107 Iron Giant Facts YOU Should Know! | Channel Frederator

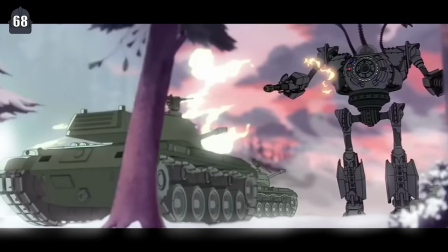[12:18]
However, his model's height in the film would often fluctuate by about 10 feet or so in order to make the giant more menacing or to just keep him in frame.
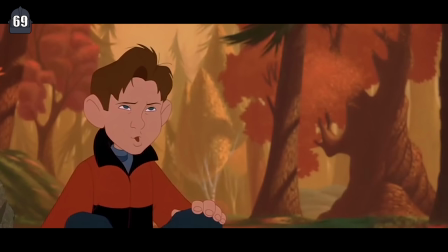[12:24]
Number 69, one question never addressed in the film is why the Iron Giant is on Earth. Bird revealed in an interview that it's something that he was hesitant to put in the film because he felt explaining the giant's
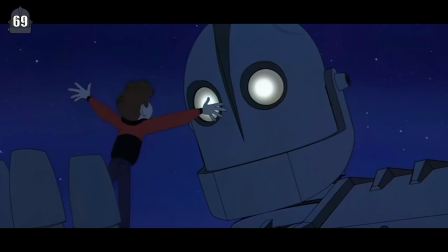[12:34]
backstory would be a distraction from the actual story and would only leave more questions.
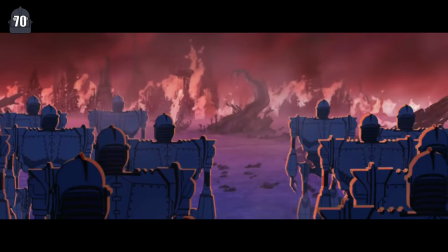[12:39]
Number 70, there was a deleted scene from the film of the giant having a dream. The dream revealed that he was part of an army and briefly showed the army of giants invading and destroying a planet.
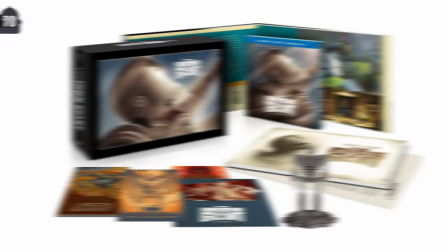[12:47]
This scene would later be added to the 2015 Signature Edition. Number 71, as for how the giant ended up on Earth,
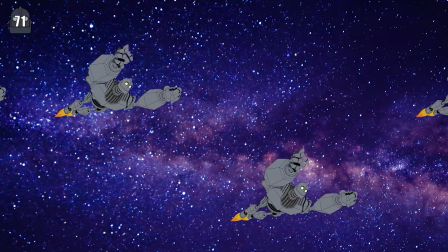[12:53]
Bird said that some images during production suggested that the giant had become separated from a convoy of robots and drifted aimlessly through space for some time before crashing into earth.
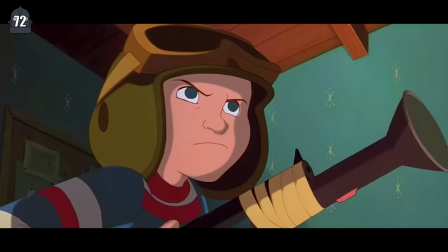[13:02]
Number 72, another question never directly answered in the film is the fate of Hogarth's father.
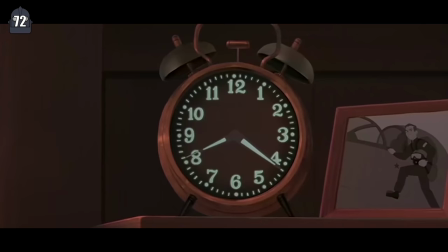[13:07]
Pictures around the house reveal his father was a jet fighter pilot, but no information beyond that was present.
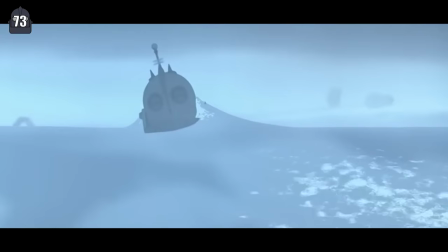[13:12]
Number 73, the film both begins and ends with beeping. The beeping in the beginning of the film was Sputnik, and the end is the beeping from the giant reassembling himself.
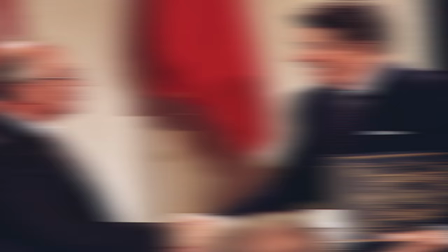[13:20]
Bird did this to symbolize paranoia and its transition into understanding.
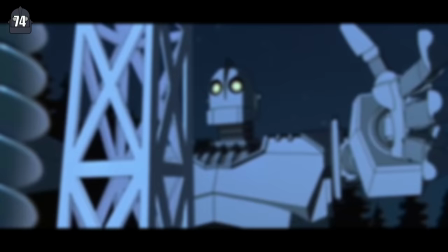[13:24]
Number 74, if you pay close attention to how the giant moves throughout the film, you'll notice it starts off as very robotic and gradually becomes more human-like.
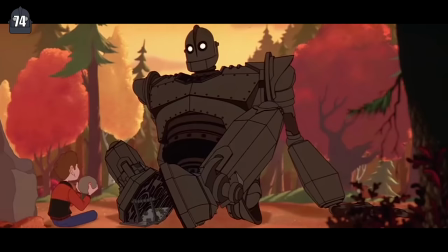[13:31]
The filmmakers wanted the giant to pick up Hogarth's mannerisms over the course of the film to show how the giant had grown from pet to friend to hero.
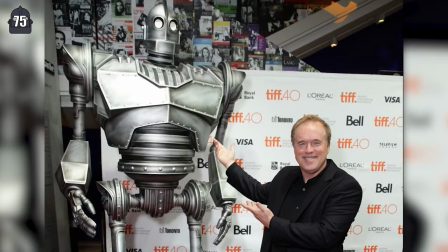[13:39]
Number 75, Bird was born in 1957, the same year the movie takes place.
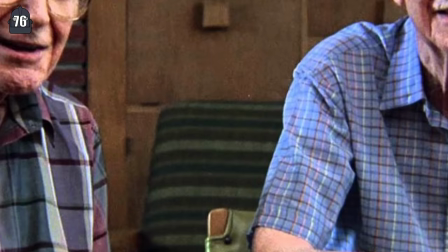[13:44]
Number 76, Frank and Ollie, the two train men that Kent interviews, are caricatures of Frank Thomas and Ollie Johnston,
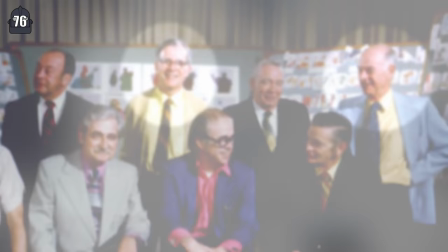[13:51]
who are two of the famed Disney's Nine Old Men that Bird met early in his career. The two voiced their caricatures and also made an appearance in Bird's The Incredibles.
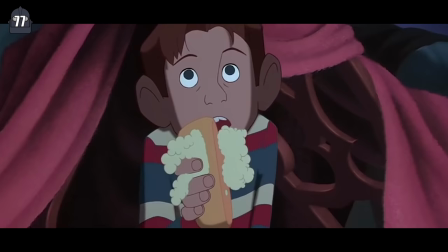[13:59]
Number 77, the whipped cream injected Twinkie that Hogarth eats towards the beginning of the film is something that Bird used to do as a child.
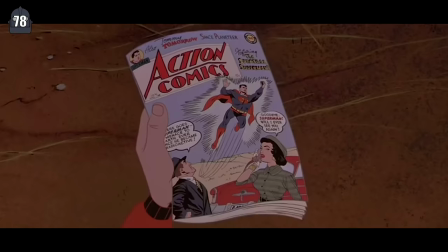[14:05]
He called this creation the Turbo Twinkie. Number 78, the Superman comic that Hogarth shows the giant is Action Comics number 188.
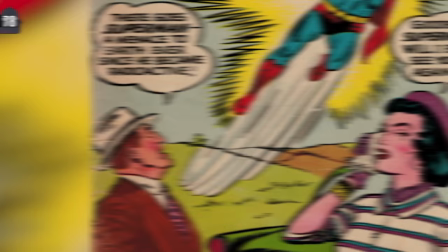[14:13]
Fitting in with the Iron Giant's themes, the issue features the hero who becomes radioactive and then a threat to the planet.
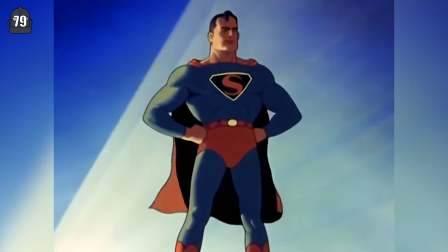[14:19]
Number 79, if you listen closely during this scene, you can hear the theme of the 1940s Superman cartoon, play briefly in the background.
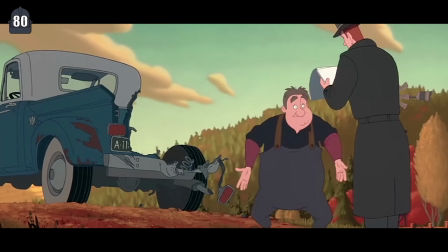[14:25]
Number 80, in one scene we see that the giant has bitten off part of a car with a license plate that says A-113.
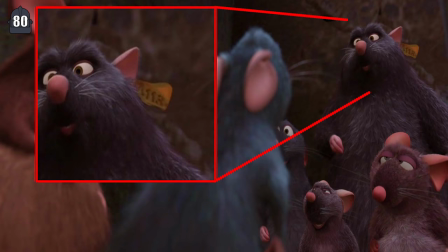[14:32]
This is a reference to a classroom at Cal Arts and is a recurring easter egg hidden throughout many of Brad Bird's films.
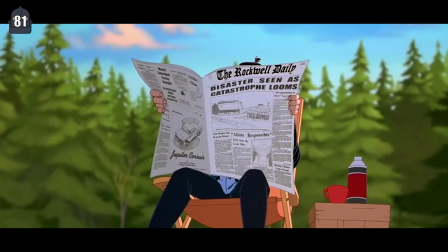[14:37]
Number 81, he also hid another recurring easter egg in the film. During the scene where Dean reads the paper, the headline reads, Disaster Scene As Catastrophe Looms.
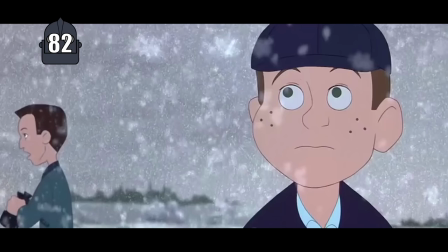[14:45]
The same headline has appeared in many other films such as The Incredibles and Lady and the Tramp.
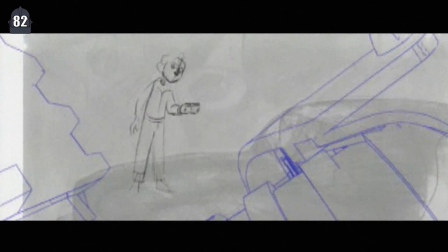[14:49]
Number 82, one of the children who was searching for the giant towards the end of the film was voiced by Brad Bird's son, Michael.
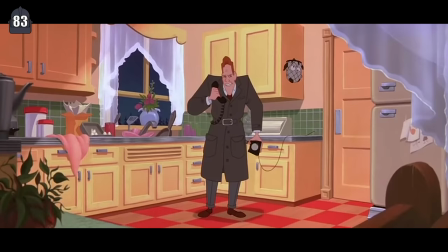[14:55]
Michael also provided the voice of Hogarth during all of the film's temp tracks. Number 83, another very subtle Easter egg is seen during the scene where Kent talks to the general over the phone.
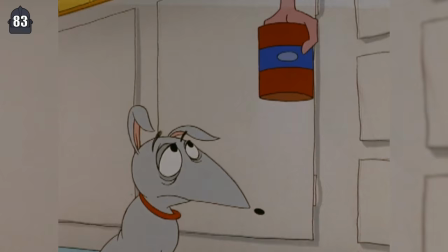[15:04]
The oven mitt hanging from the cabinet is designed after Family Dog, a short that Brad Bird directed for Steven Spielberg.
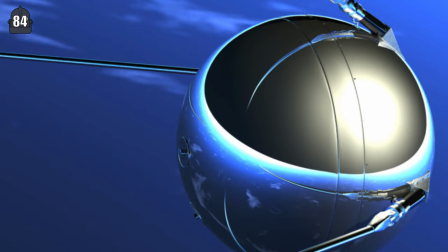[15:09]
Number 84, remember that scene where the giant is carrying Hogarth at night as they search for food? If you look carefully in the night sky, you can see a moving star.
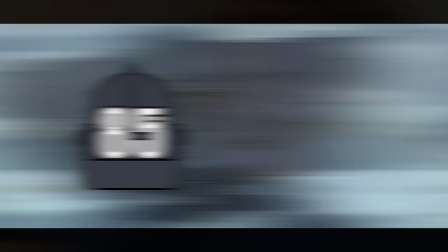[15:17]
This was meant to be Sputnik, and Bird revealed in the film's commentary that he never expected anyone to notice, but wanted to add it in anyway.
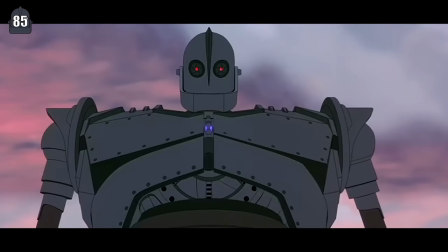[15:23]
Number 85, during the film's final scenes, the giant turns into a weapon and begins attacking everything in sight.
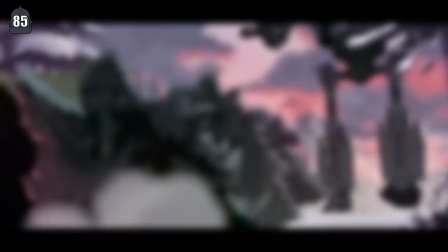[15:28]
Bird said it was difficult to show the giant's power without actually having him kill any military.
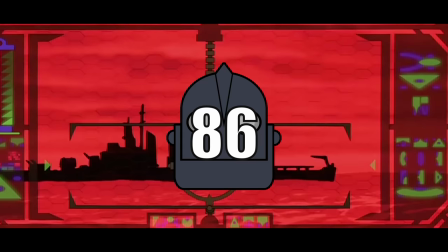[15:33]
He thought that if the giant did kill anyone, it would have been too hard for the audience to still see him as a good guy in the end. Number 86, there was a debate during the film's production on whether or not the giant should use his weaponry to destroy the missile at the end of the film.
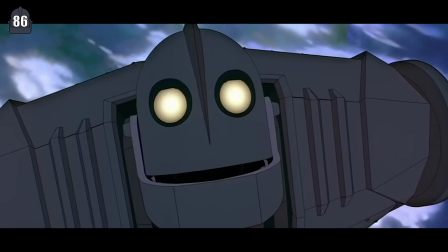[15:45]
According to the film's story department head, Jeffrey Lynch, it was important to the story that the giant sacrificed himself and never allowed himself to become a weapon ever again.
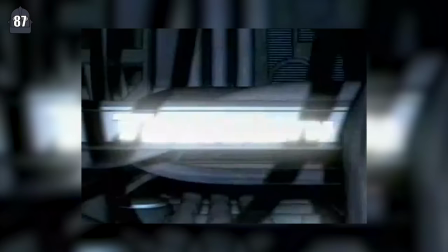[15:53]
Number 87, trailer promotions for the film as well as the TV promotion on Cartoon Network's Toonami were voiced by Peter Cullen.
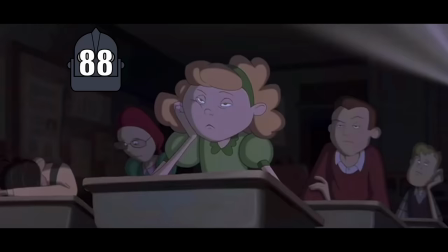[15:59]
Cullen also provides the voice for another popular iron giant, Optimus Prime. Number 88, in one scene we see Hogarth's class watching a film called Atomic Holocaust.
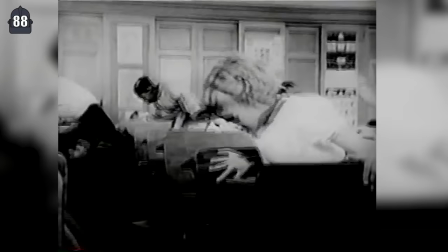[16:08]
This is based on Cold War era films shown to children during that period that instructed them to duck and cover under their desks in the event of a nuclear bombing.
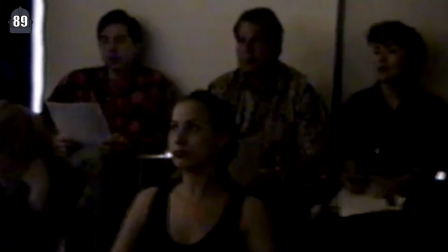[16:16]
Number 89, Byrd's favorite moment during production was when the crew gathered to test the scene in the film when Hogarth explains to the giant what a soul is.
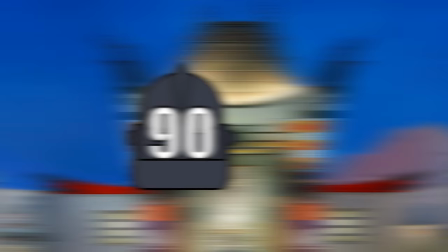[16:24]
According to him, people in the room spontaneously started to cry.